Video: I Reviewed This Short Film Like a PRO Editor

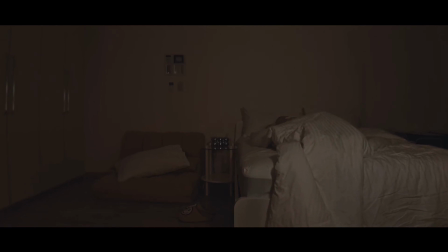It has to be so heightened to the point where no matter how much willpower you have, you cannot resist the temptation for some kind of relief. Here, I like how the walla, the airport walla, gets really, really loud. So this is in line with my note of like, okay, this should be unbearable. It comes in a little bit aggressively.
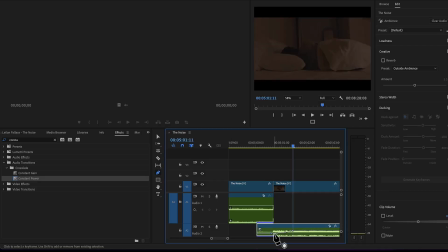It's like a hard cut in. I would smooth that out. So I'd create a little bit of an audio ramp in so it's not such an aggressive hard cut. So it's gonna sound like this. So it's like a slow progressive ramp up. So it's not such an aggressive hard cut. Small little nitpicky editing notes, but just keep everything smooth. Don't make it jarring for the audience.
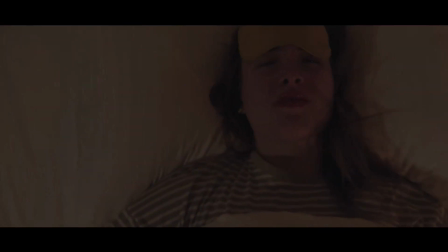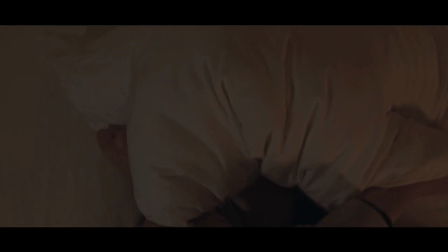Great. I love that she's smothering herself with the pillow. She's really trying to suppress the sound. She's trying to use a method that's not taking the pills. Here, when she puts the pillow over her head, I think sound design wise, it would be great to hear how that affects the sounds, and potentially it makes it worse, right? So she tries to smother it, but in the process of doing so, it gets distorted and just crazy on another level. And so this makes her be like, okay, you know what? We have to take the pills.
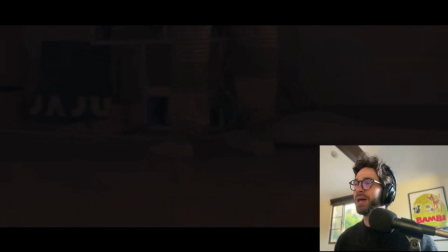Love the music here. I like it. But again, her footsteps should be so loud.
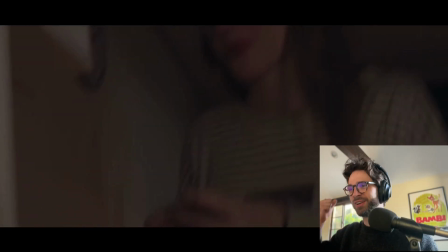Like it should sound like stomping.
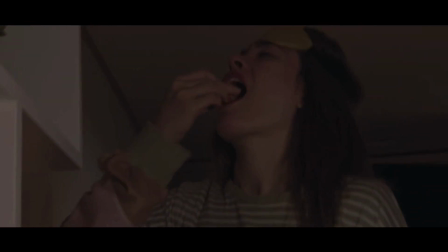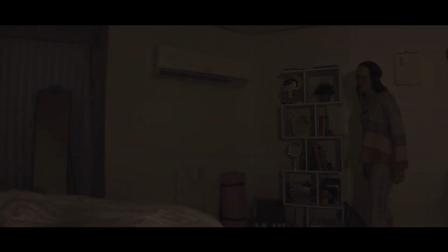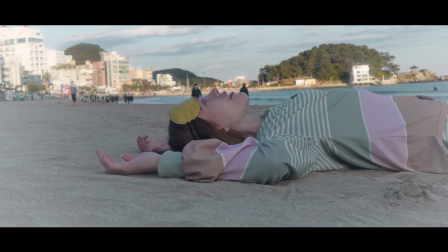Amazing. I love that transition cut. It's such a smart cut, and so effective too. Like we immediately get this sense of like, okay, now she took the pill, she's going to feel better.
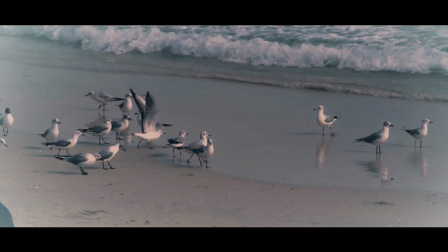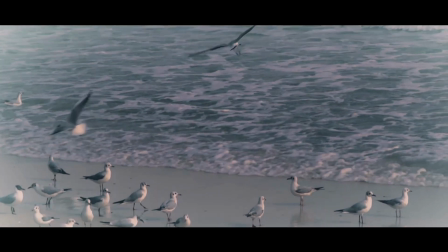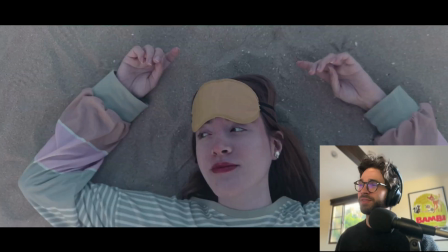I love the music here. Here's where the sound of the seagulls pays off.
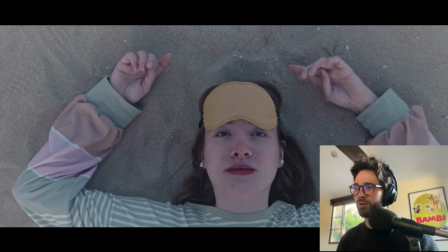Makes it quite an emotional moment. I loved it.
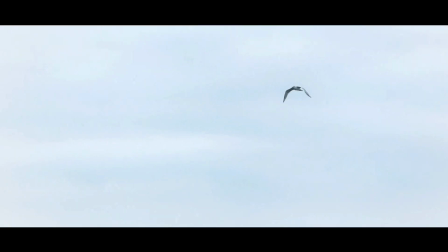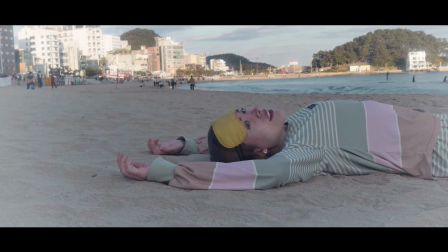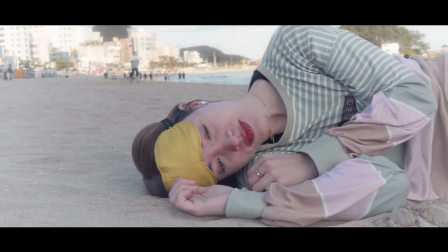Here, this punch in, I would rather just stay on the wide shot of her when she rolls over. This is the moment she feels at peace. So let's minimize the cutting. Everything's quiet. Everything's calm. No need to cut it closer.
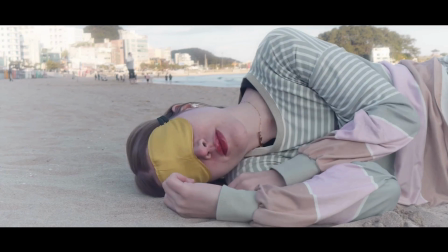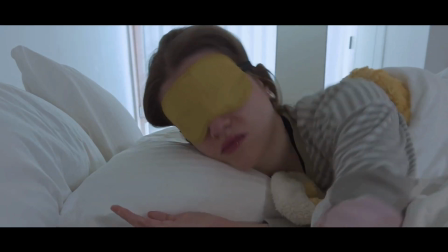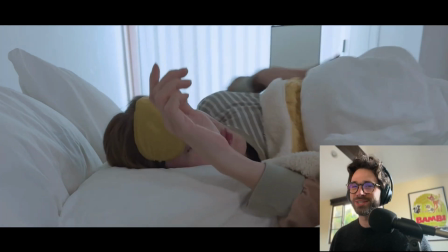That alarm clock coming in really works. It kind of jolts us back to reality.
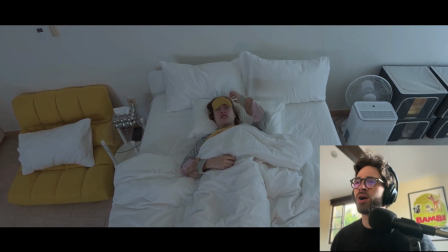But here, I don't hear that like loud airport kind of walla sound.
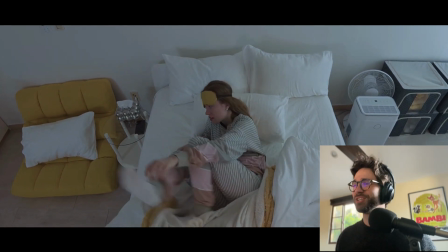I feel like that should be present here. She's out of her calm state. The pills has worn off.
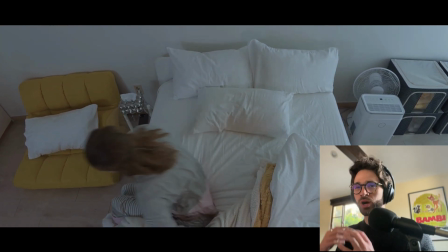So chaos has to come rushing back from the moment she wakes up.
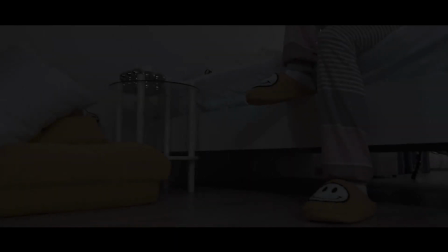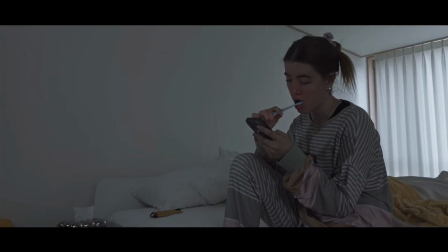And now we have the airport walla back here. We have it here, so I'm not sure why it wasn't in that opening shot.
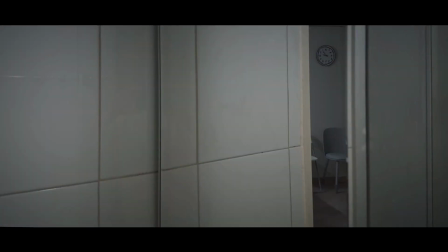Keep it consistent, keep it in the opening shot, and have it here. Very cool shot.
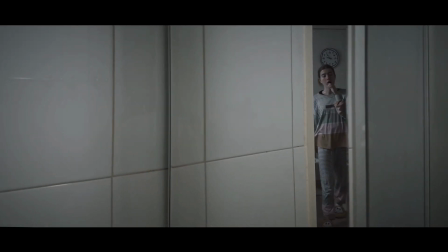I love this.
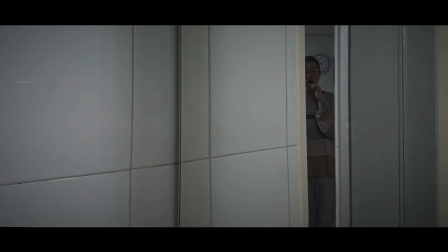Tight in on her, almost creates like some kind of a claustrophobic feeling, like she's trapped by this condition.
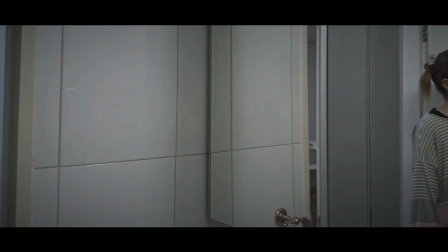So I think this really works nicely. That toothbrush, make it louder.